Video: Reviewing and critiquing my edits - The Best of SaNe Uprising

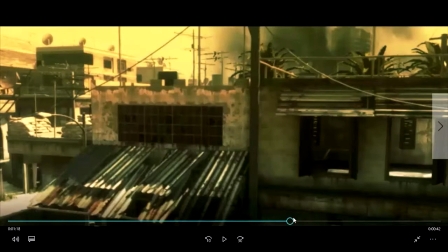734s
Whenever you're editing something like that and you're doing a cinematic into a clip, usually what you want to try and do is you want to find or record a cinematic yourself, which I prefer doing.
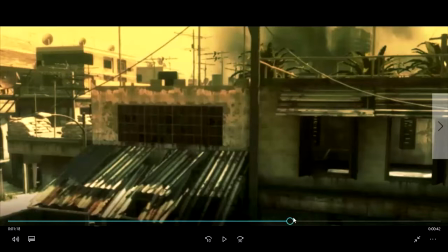749s
You want to record a cinematic yourself that it goes, it makes sense. And what I mean by that is like, say I like this cinematic, for the most part, it kind of makes sense because I'm showing a transition
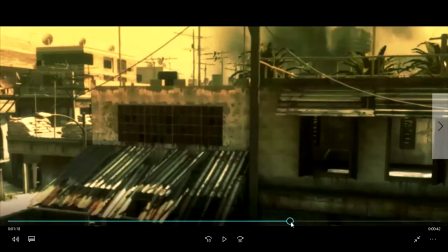768s
into COD 4 remastered or Modern Warfare remastered,
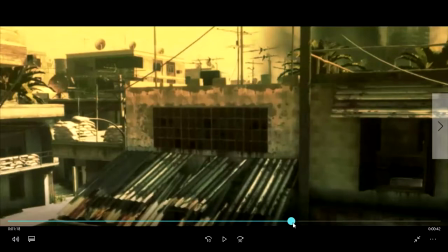774s
excuse me. But I'm showing a transition into it, but not the clip itself, and it just kind of looks weird.
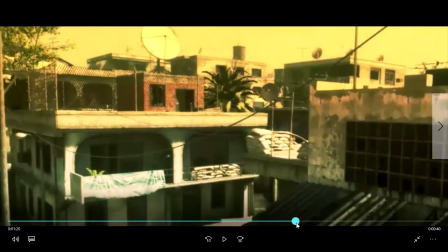783s
And the more you look at it, the more weird it gets, at least in my opinion. But like I'll show you kind of like a good example.
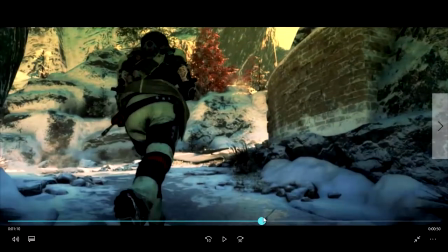791s
All right, so this cinematic right here, right? It shows the person running up, and then it matches up with the clip itself.
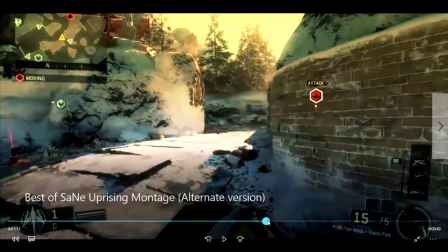800s
You see now that like the cinematic itself probably could have been done a little bit better, but like the actual like
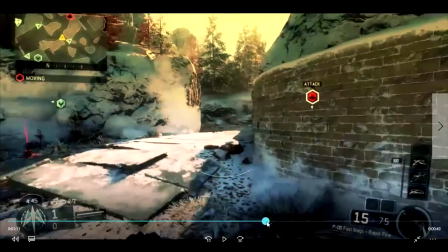809s
how the cinematic goes with the clip, in my opinion, was really nice, and that's something you want to look for.
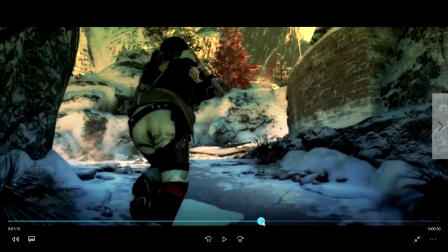814s
It doesn't always have to be, like a person running and then it transitioning into the clip,
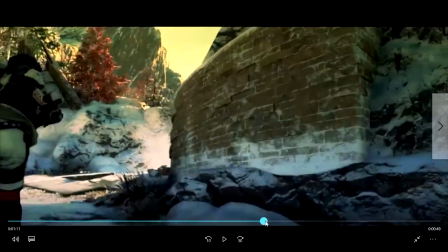820s
but the flow that it has and how well it goes into that next clip is something you want.
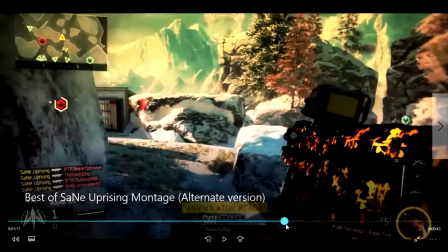829s
Let's see what else we got here.
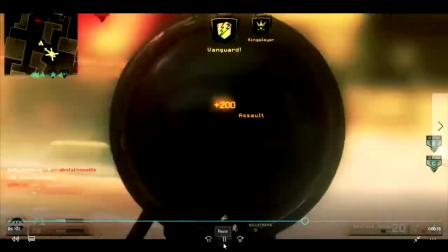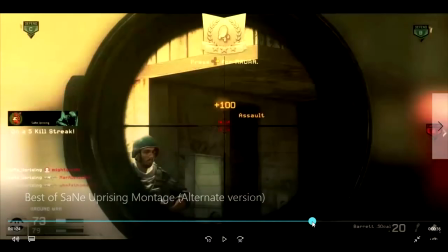839s
Okay, so this pause, or not, I wouldn't say it's not a pause, but like this blank space that I have right here where he's running,
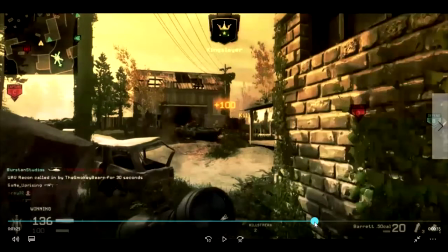847s
I should have definitely found something else to do with it. You don't want too much.
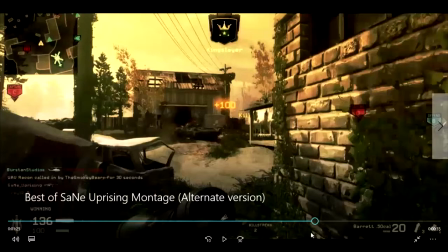853s
You don't want too much blank space.
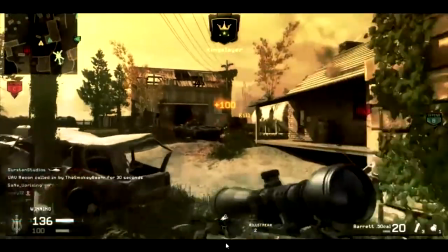856s
That's the best way to explain it. Like he gets the shot right here, but for that little amount of time, he's not doing anything.
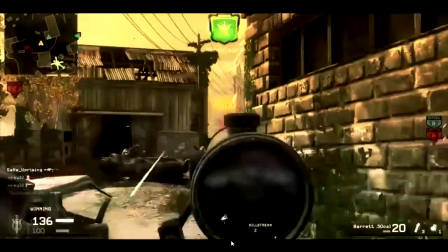864s
And even though it's only a little bit amount of time, it's just kind of it's blank space, and you don't really want that.
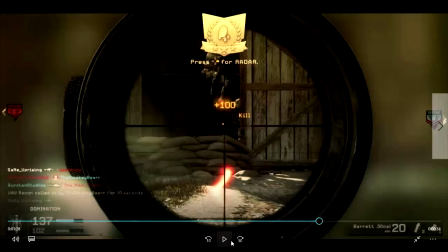872s
You don't want your edit to be oversaturated with 3D text or effects or anything like that, because that'll just make it terrible. But at the same time, you don't want it just filled with a whole bunch of nothingness. You know what I mean? Like you don't want your person running around for like, I don't know, a minute or so doing absolutely nothing.
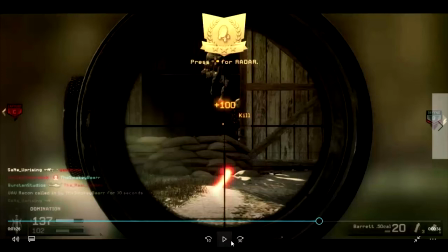891s
Or I mean, I know it's a bit of an exaggeration as to what I just shown you here, but you want too much of that.
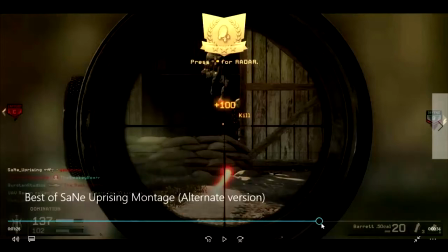903s
it's a very fine line when you go to edit something like that because you like
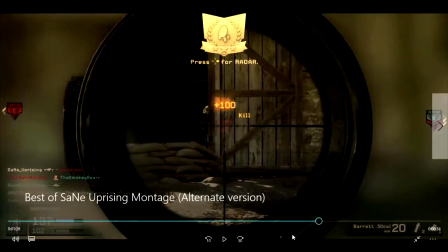914s
you know what I mean. You don't want it to.
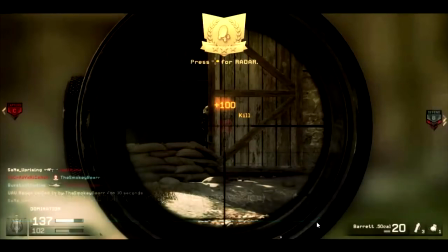917s
You don't want the clip itself to feel rushed because if I just cut it there and I tried to start up the next clip, it would have looked rushed.
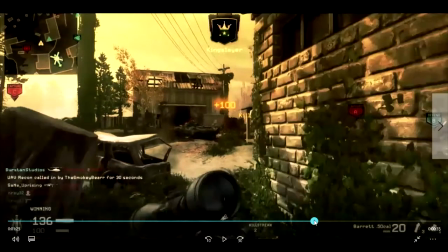924s
But at the same time, I should have found a different way to transition to it.
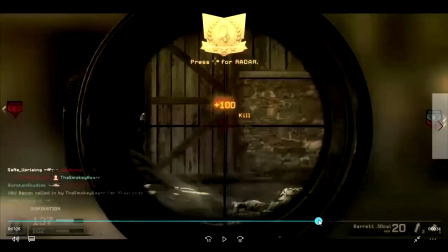931s
See, because like that was the first clip, and then that's the second clip. I should have found a different way to transition to that second clip.
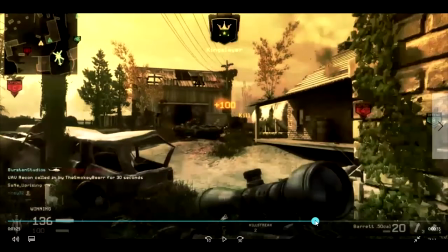938s
But I mean, like I said, that's something I need to work on.
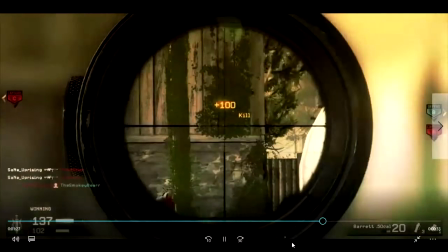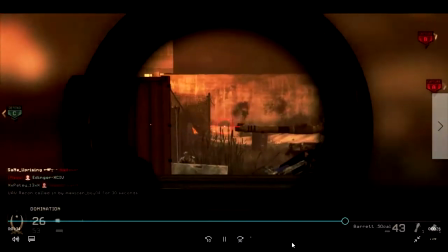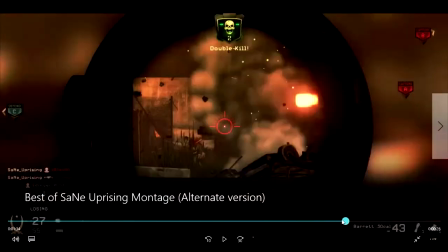953s
All right, now something that I did like I said for this last part right here, it's should probably point it out.
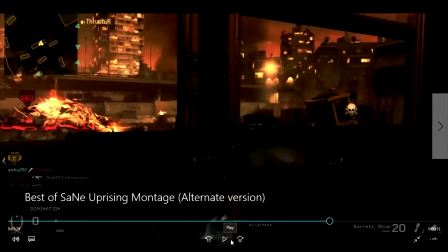962s
Um, it's uh, I'm kind of everywhere at the moment, so please forgive me. But it's very good to even though you need to criticize your edits to see the mistakes you made. It's also good to give yourself props when you did something, right?
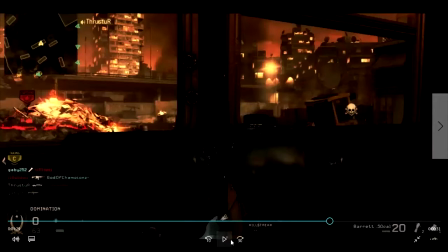981s
You don't want to be down on yourself all the time.